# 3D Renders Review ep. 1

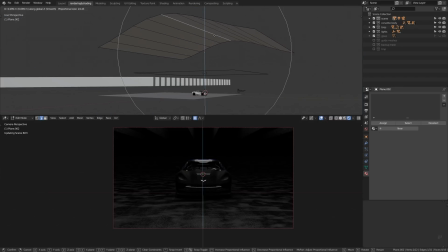4:09 We can add the reflector object, give it a slightly curved shape, and rotate the light source so it points towards this reflector object, which is, by the way, nothing more than a plane or a curved surface with a wide
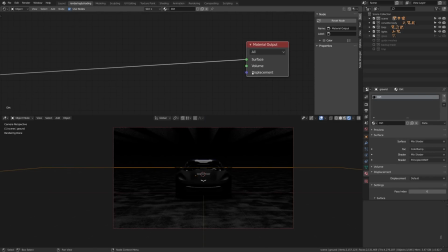4:26 diffuse shader to reflect the light incoming from our light sources back into the scene. It will become clearer in a moment what's the point of this lighting shenanigans,
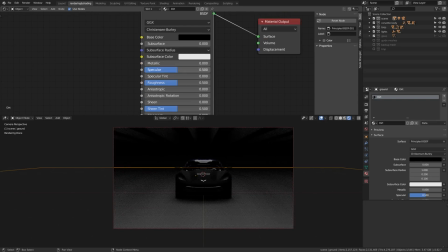4:37 but for now I will probably play with the asphalt shader a little bit. I started fresh just to build the shaders from the ground up here. So for now, it's nothing more than the principled BSDF shader,
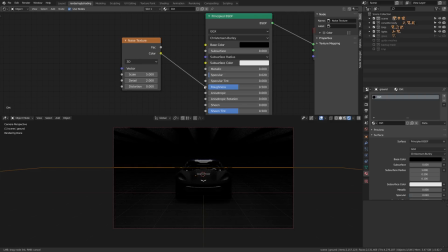4:51 and probably we don't need anything particularly detailed at the moment.
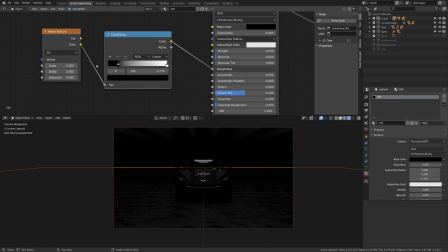4:56 We just have to establish the basic relationships between the material and the lighting. And the thing that I want to do here is add a little bit of variety to the roughness input.
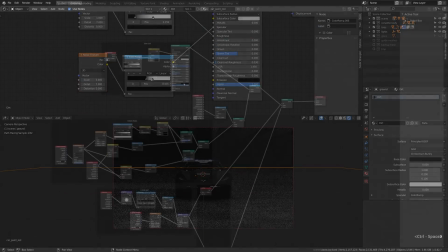5:07 The noise texture will work great for this purpose, and later on we can replace it with the more detailed stuff and so on,
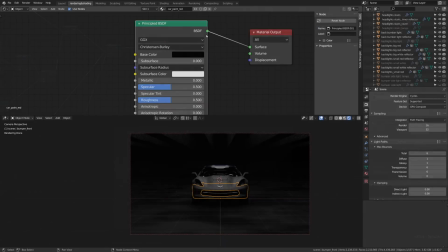5:15 but we don't need to start at the complicated level right away. So I'll do the same for the car material. The car shader probably can be replicated with the principled BSDF.
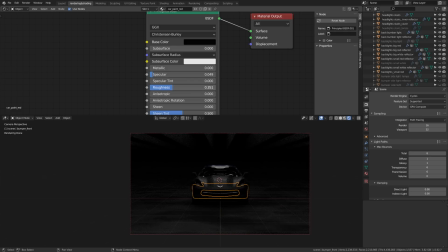5:27 If you think about car paint shader, the key principle that we need to follow is have two layers of roughness,
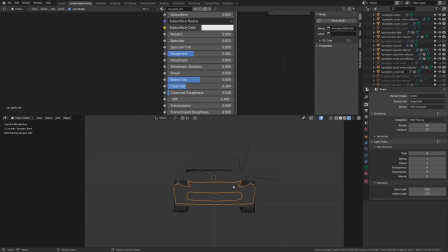5:35 one pretty high, for example 0.4 or 0.5, and the clear coat layer with very small roughness,
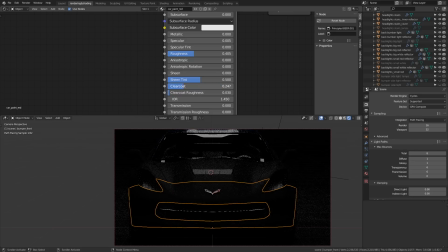5:43 around 0 on top of that, and together they produce the shader that looks just like car paint,
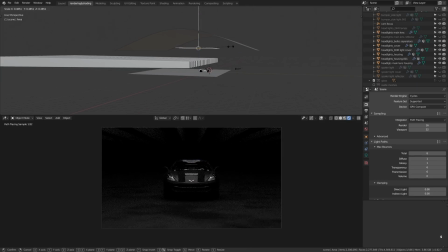5:50 especially for our quick lighting experiments. And by shifting the position of the light source, we can control the fall off of the reflection near the edges of the reflection, if that makes sense.
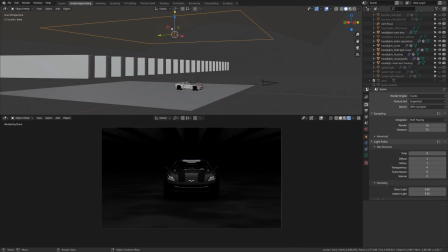6:03 So in this case, reflector gives us additional ways of controlling the shape of the hot spot of our area light.
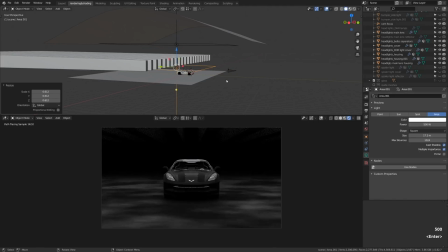6:11 Okay, and I will replicate the light source and position it somewhere at the top of the car almost. In my crazy lighting scheme, it will represent the rim light, and I think it works awesome.
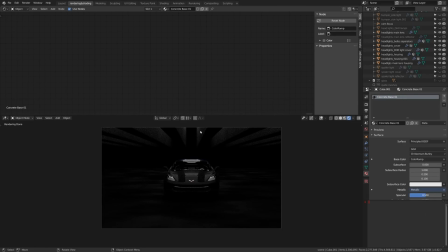6:29 We're aiming here at the low-key lighting look,
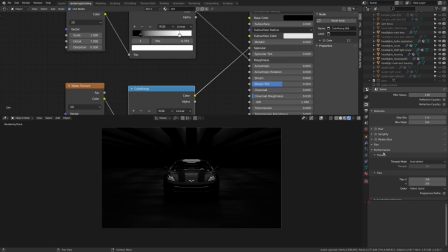6:32 and I think it already is pretty close to what can be considered to be an okay render. From here we can further tinker around with the filmic color management.
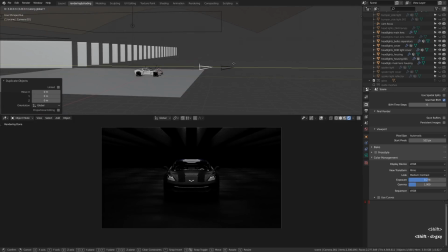6:45 The high contrast probably will complement the look in a pretty good way, but I will leave it at the medium contrast and create a bunch of additional cameras instead. Because it's always great to have a few viewpoints from which you present your model.
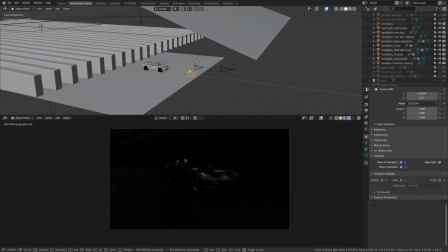7:03 Because surprise, our models in Blender are three-dimensional. Shocking news. So to do them justice, we need to show them from different perspectives, you know. So it's always great to experiment with different lenses.
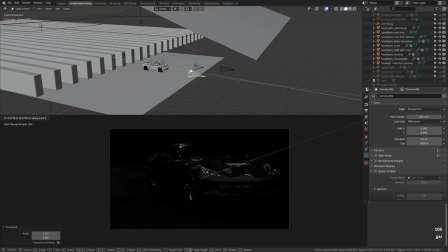7:18 For example, here I gave it a slightly more portrait lens at 100 millimeters.
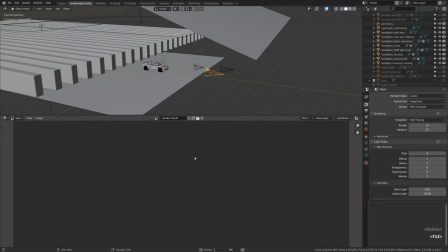7:25 So it doesn't converge as harshly into the perspective.
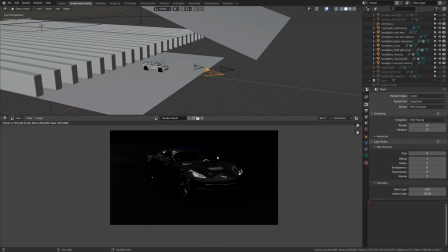7:29 And I suppose that it will work wonders on the contrast with the main render, which was shot at 35mm lens.
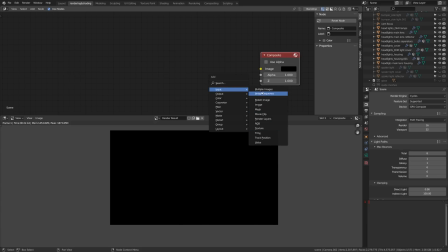7:38 So I think we can declare our mission accomplished and go get some coffee, god damn it.
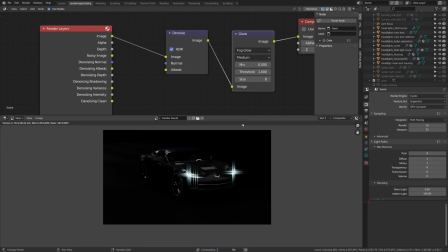7:45 But as the last step, I will throw in the glare effect, because we have lots of shiny details, headlights and stuff. Some glare will complement these emissive parts, but we don't have to overdo the effect.
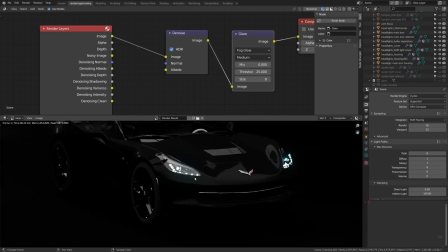8:01 Just a tiny bit of glare will sell this car.
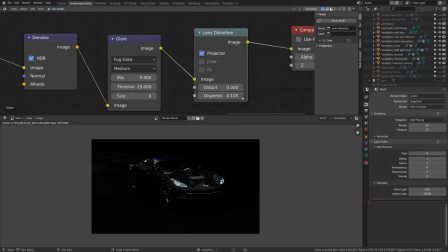8:06 And maybe the lens distortion on top of it for a bit of chromatic aberration.
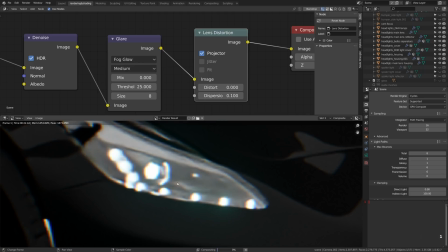8:14 But again, it's deadly to overdo the effects like these, so it's best to keep it subtle.
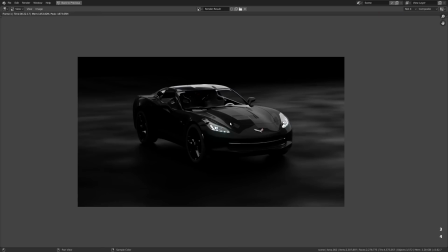8:24 So the key takeaway from this review session is use light sources that are big and soft, and the soft light sources are big,
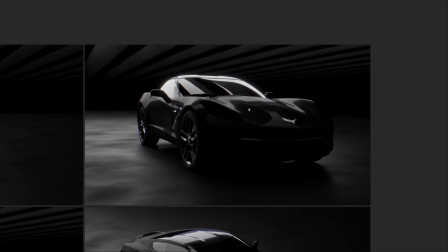8:32 and vice versa in automotive design, because it just looks great and the car picks up the reflection,
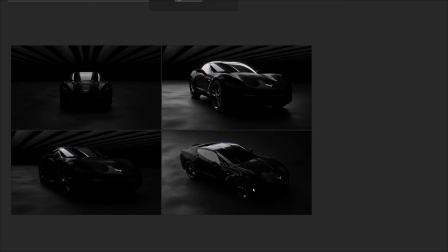8:40 which reveals the shape of the car. The double layered roughness, which is prominent in the car shaders,
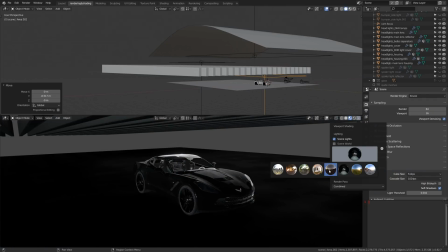8:48 makes it work best with the soft light sources, which reveal all the intricacies of the shape of the car.
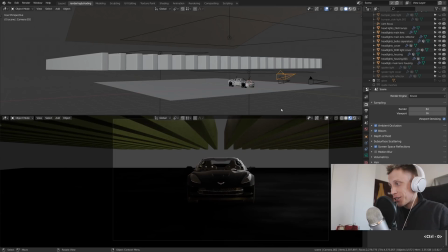8:55 Yeah, I think that's the key takeaway, and it can work in Eevee, as you can see as well, and that's something worth experimenting with.
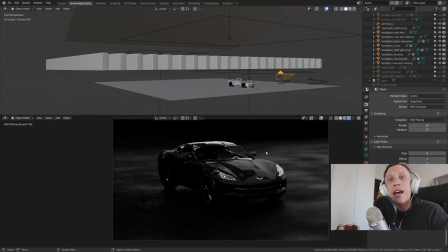9:04 So bravo Osama, bravo Petrohands Designs, well done.
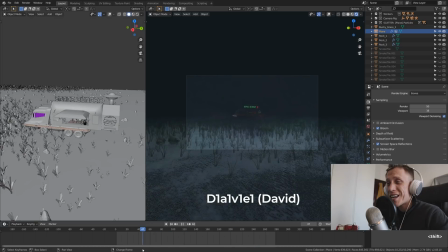9:12 Here is an amazing render by Dave. It gives me the 80s vibes.
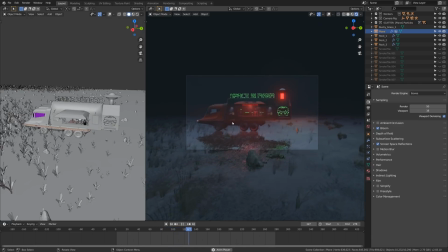9:18 Space burger in the middle of the nowhere with the aliens crew serving you. This is such an 80s thing.
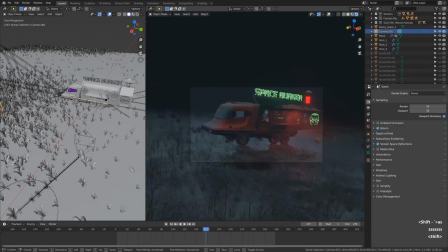9:29 Well, what I can suggest is that we change the dynamics of the camera movement
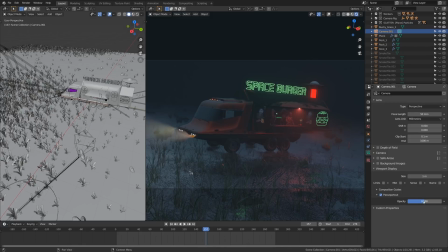9:35 to make it slightly slower and thus realistic, I guess.
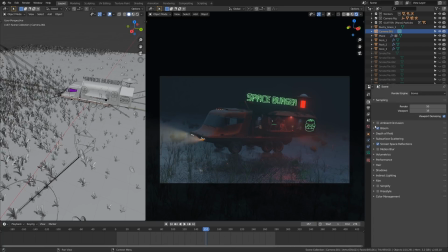9:40 And maybe add a few different takes and then edit it together. something along these lines. And by the way, this is the Eevee render, obviously, so it runs in semi-real time. I would say it runs about 10 FPS, which is great,
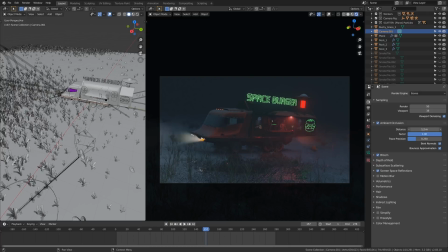9:57 considering how much is going on in terms of volumetric lighting and ambient occlusion. And here I'm cranking up the ambient occlusion because it's important to ground your models. I think that's usually what I try to do to make it a little bit more, well, grounded in reality.
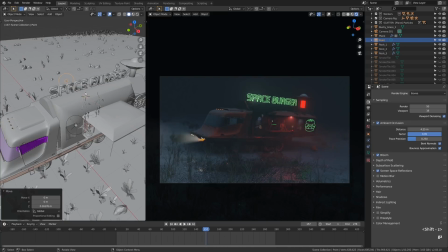10:15 Okay, what's next? I think the Space Burger sign can be emphasized ever so slightly, so I'm adding a few light sources of a greenish color just to punch it furthermore.
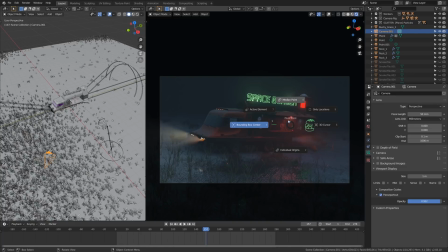10:30 As for the camera movement, I'm going to sketch it up in a very rough manner by utilizing the 3D cursor as a kind of a pivot point around which I will rotate the camera to try to simulate the camera movement.
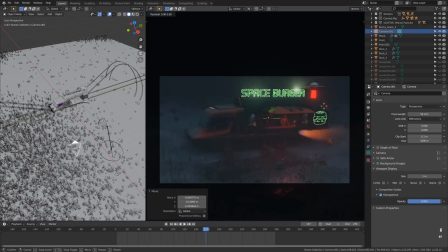10:46 Here I'm raising the camera up a bit to give it slightly different perspective. And from this point, I think we will go this way and we will lower the camera gradually for this kind of a crane movement,
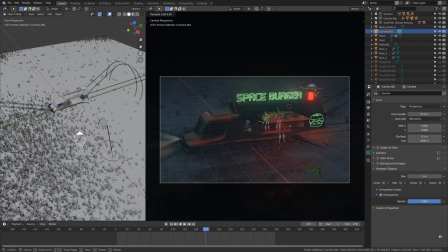11:01 if that makes sense. One cool little trick that I abuse so often is enable the auto keying mode, so we can just do things in real time and get it recorded on the fly if your video card allows you to do it.
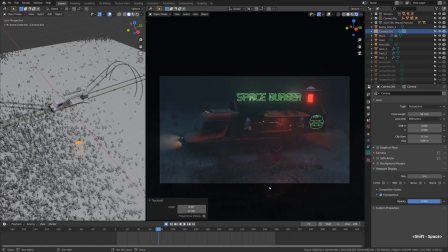11:19 I'm double pressing R to rotate the camera around the 3D cursor, which is the pivot point for the camera.
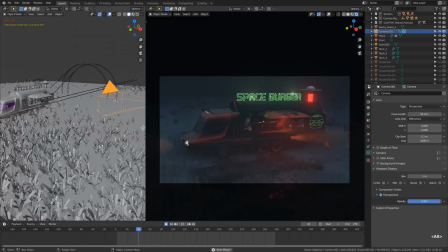11:26 And here we got our first animation. Let's now make the second one.
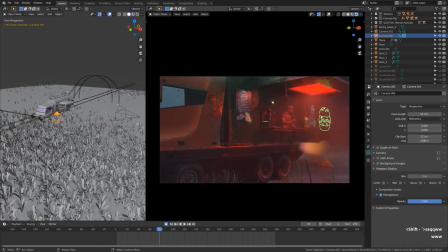11:33 This will be the medium close-up shot, something like that. And I'm thinking about this type of gradual panning or orbiting,
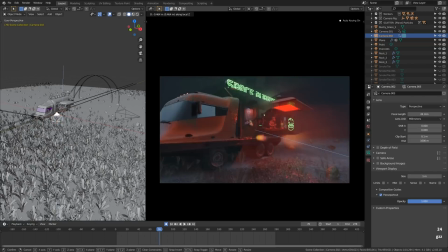11:44 and maybe we can play with a different type of lens just for the sake of variety.
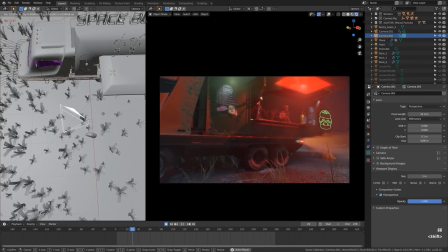11:50 24mm for this, not a fisheye look, but closer to the fisheye look, I guess.
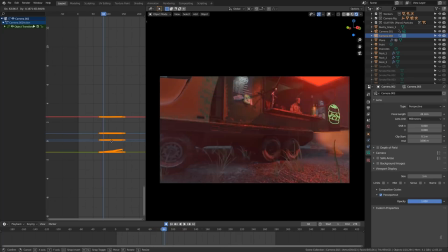11:56 I'm sliding the keyframes down the timeline because it will be the second cut.
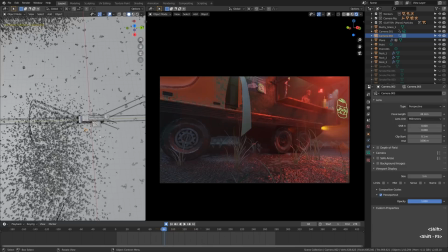12:02 So yeah, I will be editing it on the fly as well. Have a look.
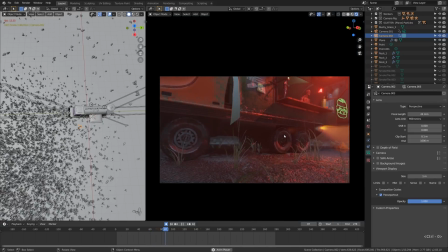12:11 Here is the second shot.